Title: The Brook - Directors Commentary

The opening begins with a pedding shot over the bed to reveal our sleeping protagonist.
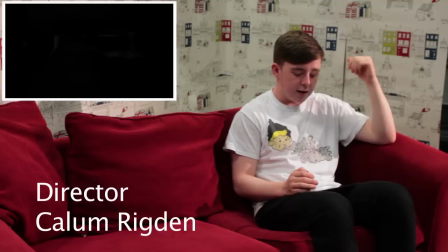4s
After a few seconds we cut to a close-up of her face to bring the audience in and familiarise them with her.
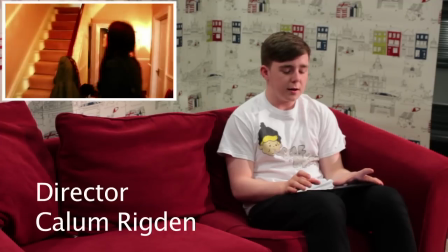11s
We use the light ray effect on this shot to connote that we are entering her mind and this effect carries over to the next shot, clearly linking between the reality and the dream world.
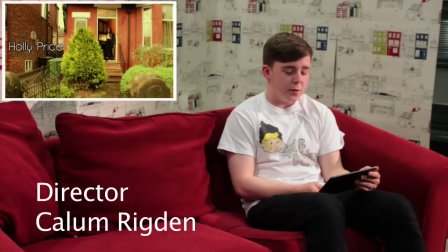20s
Here we have our first title and throughout our sequence we integrate short,
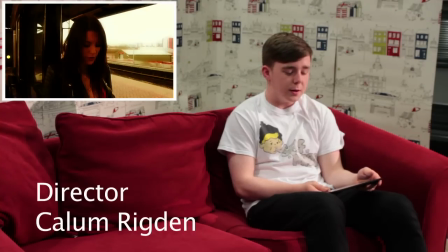23s
sharp clips of Holly's sleep showing distress at events during the dream, which become more frequent as music gets tense and the plot unfolds.
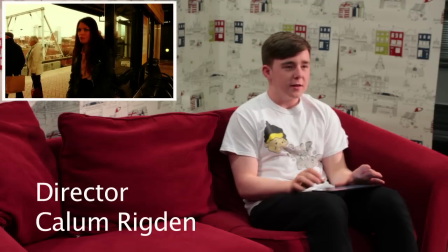30s
To show that she's dreaming we use a custom sepia effect on all dream shots and this is because sepia is industry standard to show a flashback or a dream.
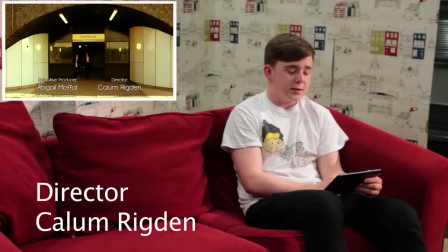38s
During the scene where Holly tries to persuade Jed to take the shortcut we have a shot reverse shot.
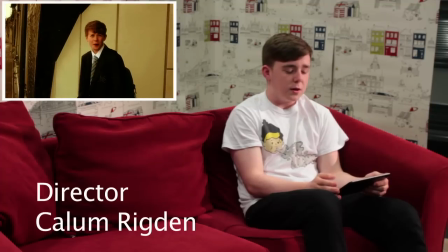42s
The difficulty was that we didn't have both Jed and Holly at the same time so we used the shot reverse shot as if we didn't have to show Jed and Holly in the scene at the same time.
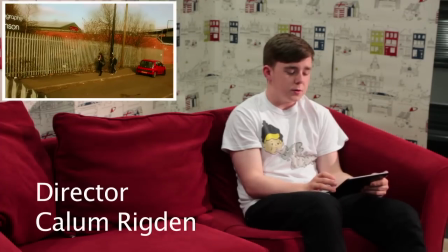51s
We used the crane and tracking equipment throughout the shoot to try and make our film look as professional as possible.
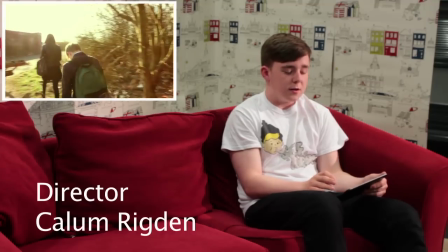56s
During the journey to school we made sure that Holly was always walking ahead of Jed. We did this to portray Holly's lack of responsibility and to show that she didn't really care for her brother's safety.
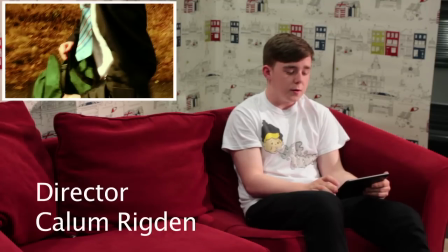64s
The close up of the ball is important for our story as the ball is a key prop, as it is part of Jed's death. The close up of him kicking the ball tells the audience that this is a key event for the story and an important detail and is therefore drawing their attention to it.
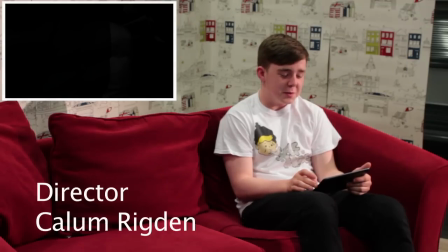77s
These cutaways are a form of parallel editing but were also used to speed up time progression to move through the events faster.
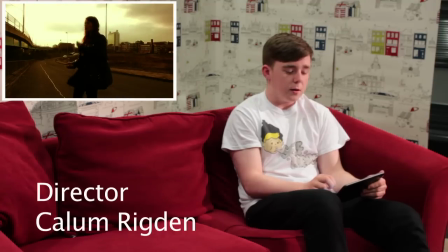83s
The scene where Where the antagonist stops the ball is vital to the opening as it has a huge sense of suspense.
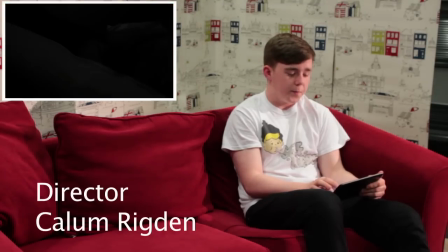88s
We were actually inspired by Fritz Lang's M for that shot. The next shot was of the murder weapon, a bloodstained rock.
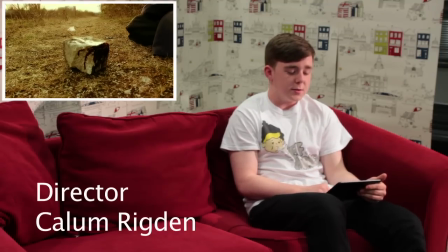94s
This was important as it insinuated that an attack had happened. Until this point the music had been building up slowly, but as the ball stopped it spikes and changes to a quiet dark acoustic beat so that when Holly speaks it is possible to hear her.
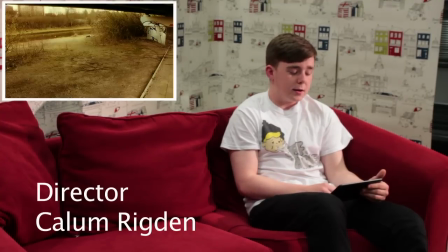109s
As Holly starts to run we overlaid a faded image of her face to show her distress while dreaming.
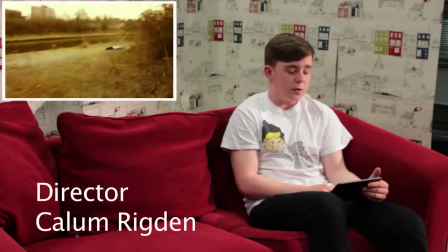113s
We then cut to a POV shot so as to help the audience feel like they're in the film and to increase the suspense.
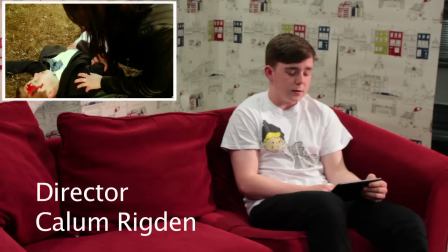119s
We see Jed's face with blood on it which is the first clear shot of him after being killed. She crouches over him to show that she's shocked and horrified by his death and the accident.
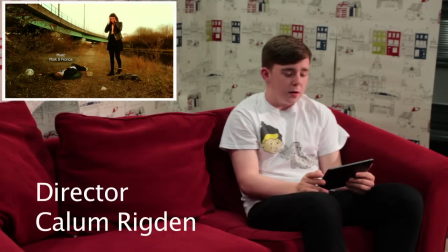128s
The next sequence is of Holly pulling her phone out of the bag.
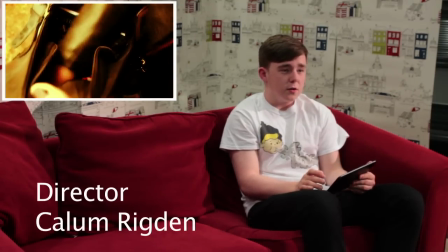130s
In order to show panic and fear we use five different angles of her doing this in order to cause disorientation and confusion for the audience so they know how she feels.
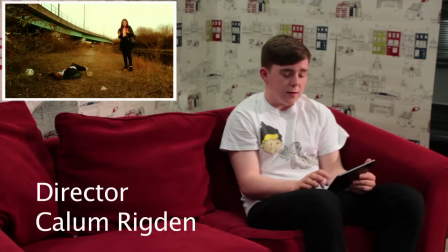138s
This finishes with a long shot of her lowing her phone while gazing into the distance and this gives the audience the fear of the unknown as we don't know what she has seen.
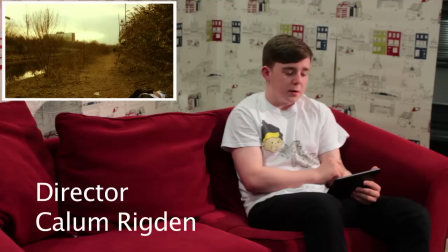147s
The camera cuts to an extreme long shot of a character running away and because of Holly's initial expression we know that this is the killer.
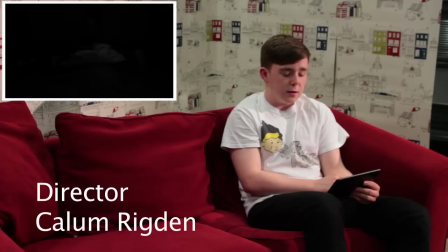153s
The scene switches to Holly waking up suddenly, we fade the music and this connoted a fading dream and her gasp shows that she is traumatised by it. She falls back and the scene fades at which the rest of the film would follow.